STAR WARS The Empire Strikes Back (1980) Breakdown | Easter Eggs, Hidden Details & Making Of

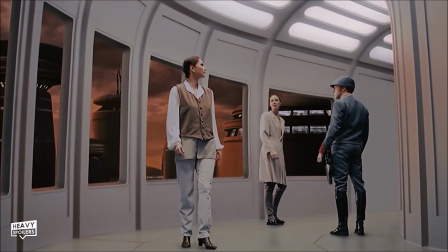(32:46)
They also have a moment where Billy Dee Williams calls him Han and you can tell it throws everyone off in the scene cause they all start doing the same thing.
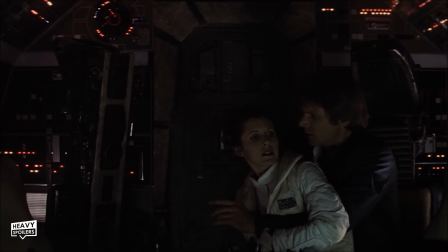(32:59)
The accents in general tend to decide how something's said and it was actually during this movie that Kirshner made sure to make the sides have distinctive ones.
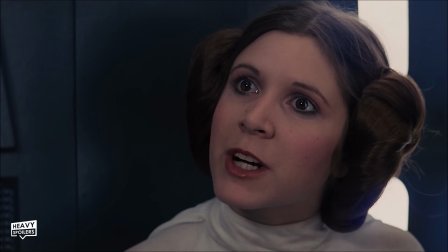(33:07)
In A New Hope Leia has a more British sounding voice but Carrie in this movie leans into her actual one.
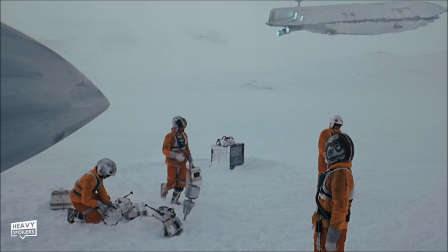(33:13)
Makershna made sure to have all the rebels speaking American and all of the Imperials speaking with a British accent.
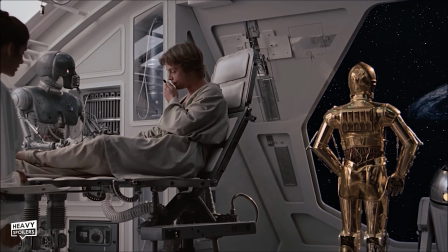(33:20)
This was done to make the story an analogue to the American Revolution and even though a lot of the actors in
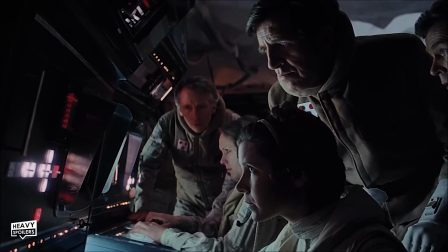(33:25)
the Hoth scenes were British they actually ended up redubbing a lot of the actors to keep up this consistency.
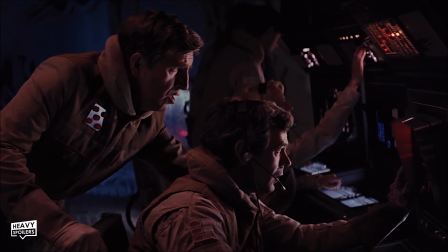(33:30)
You can spot this when the guy sees the Ad Ad and his mouth doesn't move along with what he's saying.
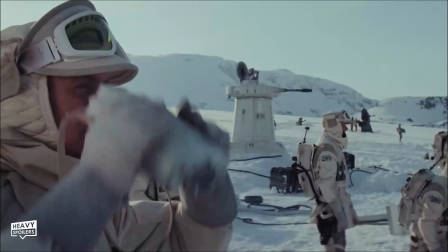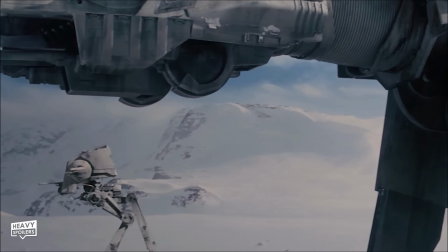(33:42)
Amongst the Adats we can also spot AT-STs which you know looking back maybe it should be pronounced AT-AT.
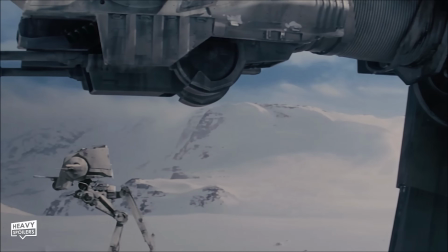(33:48)
Either way they play a much bigger role in the Follower film and Luke has actually filmed more scenes involving them just for this movie.
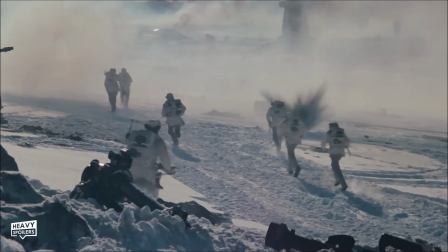(33:55)
However he found the Adats were far more menacing, realising the smaller ones would be better for close quarters combat.
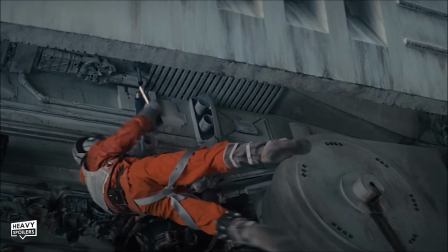(34:00)
After Dak dies we get a really heroic moment with Luke where he shows he's capable of taking down an AT-AT single handily.
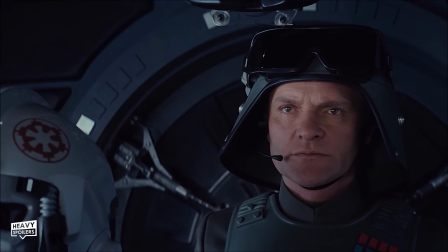(34:08)
I'm just gonna call them AT-ATs cos that's what I feel I should do and from now on I'm also calling him Han.
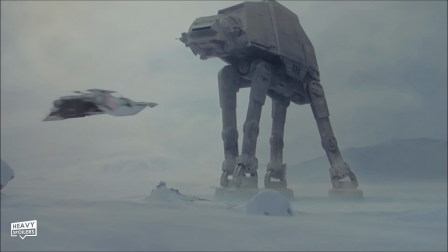(34:13) Don't boo, don't boo.
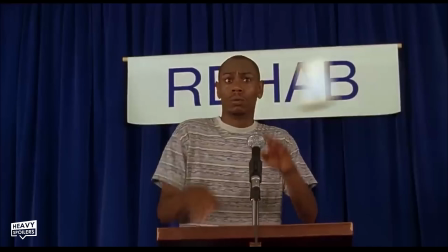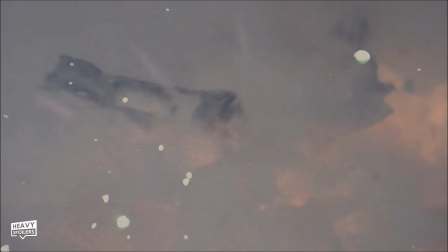(34:20)
Now using his lightsaber he busts one up and it shows how skilled that he's becoming as a fighter.
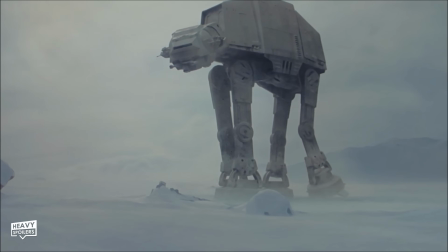(34:25)
We also get a moment where a walker shoots down a speeder and I just love the stop motion here where it tilts and takes it out.
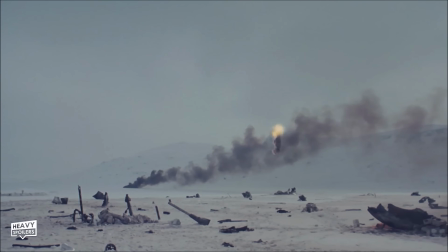(34:32)
Looks really cool and it also changes the tone of the scene to give the Imperials the upper hand.
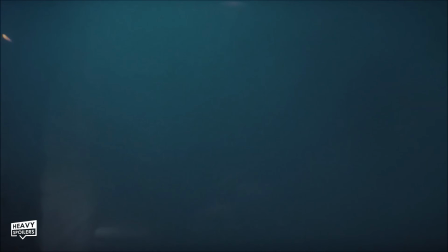(34:37)
The shield generator is destroyed and we then cut back to the base where we see Han and co desperately racing to the Falcon.
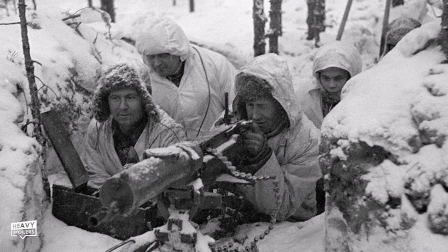(34:44)
The snow troopers storm in and their uniforms were actually based around German troopers who were sent to the front lines to fight the war with Russia.
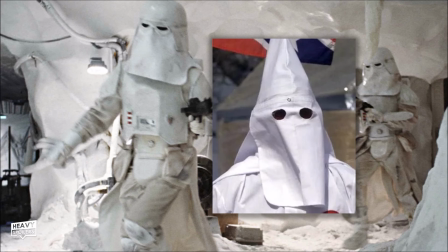(34:51)
Might be a reach but I always felt they looked like KKK cloaks as well with the point being removed from the top of their heads.
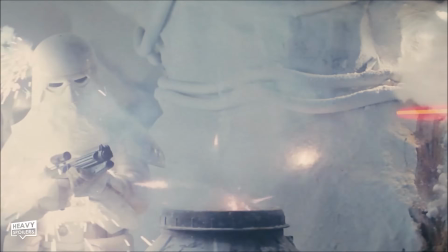(34:57)
Either way Han busts out one of the Falcons surprises with a gun dropping down from underneath the ship.
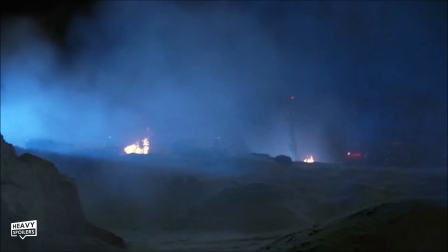(35:02)
This was later riffed on in The Force Awakens with us getting a similar one dropping out of Poe's X-Wing.
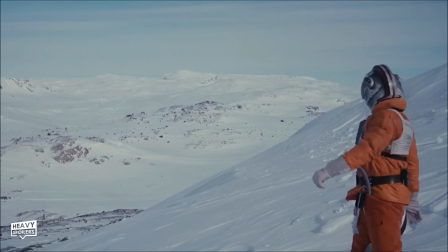(35:07)
The Falcon escaping also transitions perfectly into Luke seeing it take off and yeah just some really tight storytelling taking us from one character to the next.
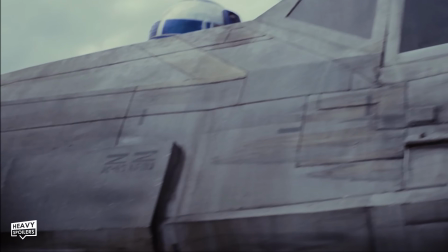(35:16)
On Luke's X-Wing we can also catch the marking ZZ which in the universe is Arabesque for RR.
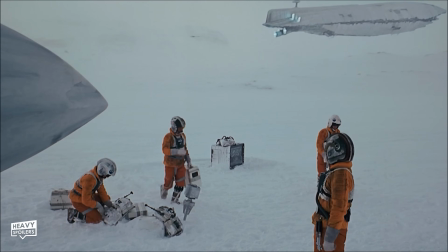(35:22)
This could be related to the Rebels but so far no one's found out what it actually means but if you know then drop it below.
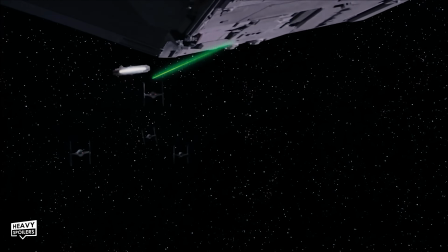(35:29)
Now the Falcon flies into space which is where we see it's pursued by a bunch of TIE fighters.
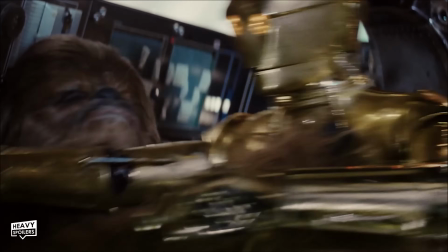(35:34)
Throughout the film 3PO's been constantly trying to tell Han the hyperdrive's not working which means they have to fly directly into an asteroid field.
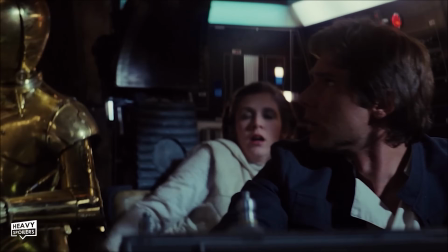(35:42)
The failed jump comes with the stock sound effect of a plane starting up to which I'm sure they reused in Raiders of the Lost Ark.
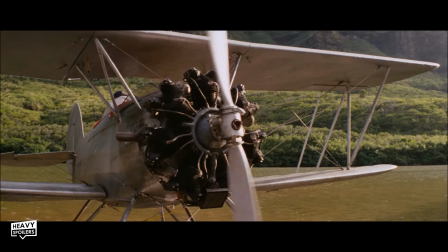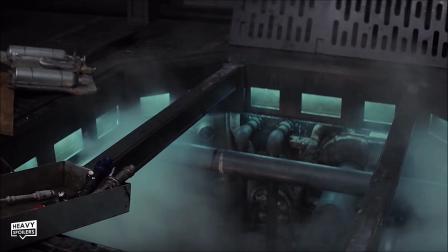(35:57)
Get lots of slapstick comedy with the tools smacking off Ahn's head which lets us know they're heading towards the asteroid.
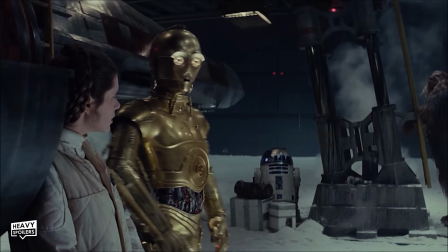(36:03)
Really love how C-3PO gives the odds for survival as well and after doing it earlier this kinda becomes his catchphrase.
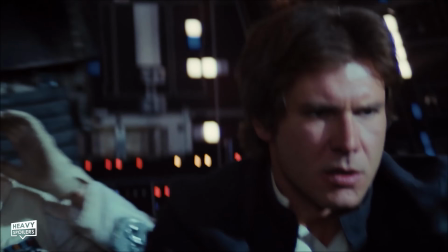(36:09)
Whenever I think of him he's giving the odds and yeah I love the banter and dialogue between the whole crew here.
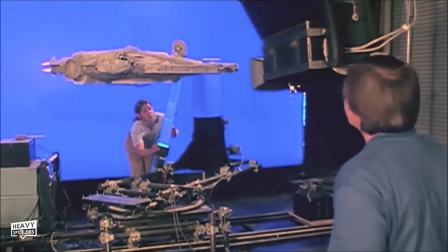(36:15)
Now the asteroid field pushed the creative team to the limit and they had to build a new version of the Falcon that could pull off these complex twists and turns.
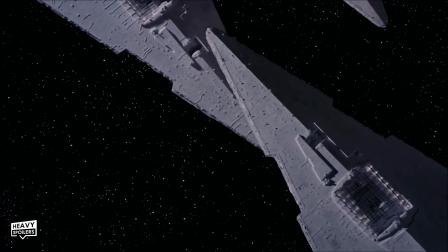(36:23)
We watch as these manoeuvres cause the Stardust Ries to almost crash into each other and these almost appear like their teeth.
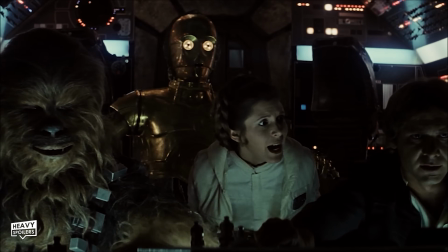(36:30)
Kinda feel like this foreshadows the space slug escape later on and how it's jaws almost close around the ship.
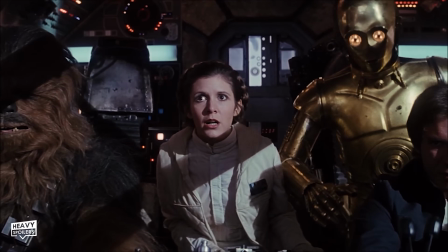(36:36)
The asteroids themselves apparently had some that were made out of potatoes and even one of the VFX artists shoes are in there.
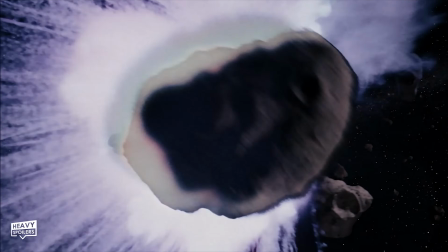(36:43)
Now we even get a moment where a TIE fighter flies directly into an asteroid and you can catch the pilot getting flung out into space.
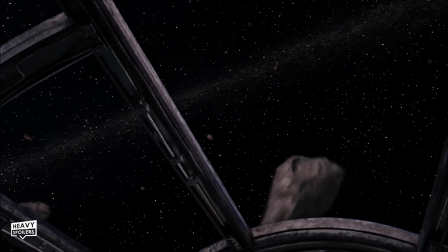(36:49)
To me this is also where Williams score really sings and it's probably one of my favourite pieces in this entire franchise.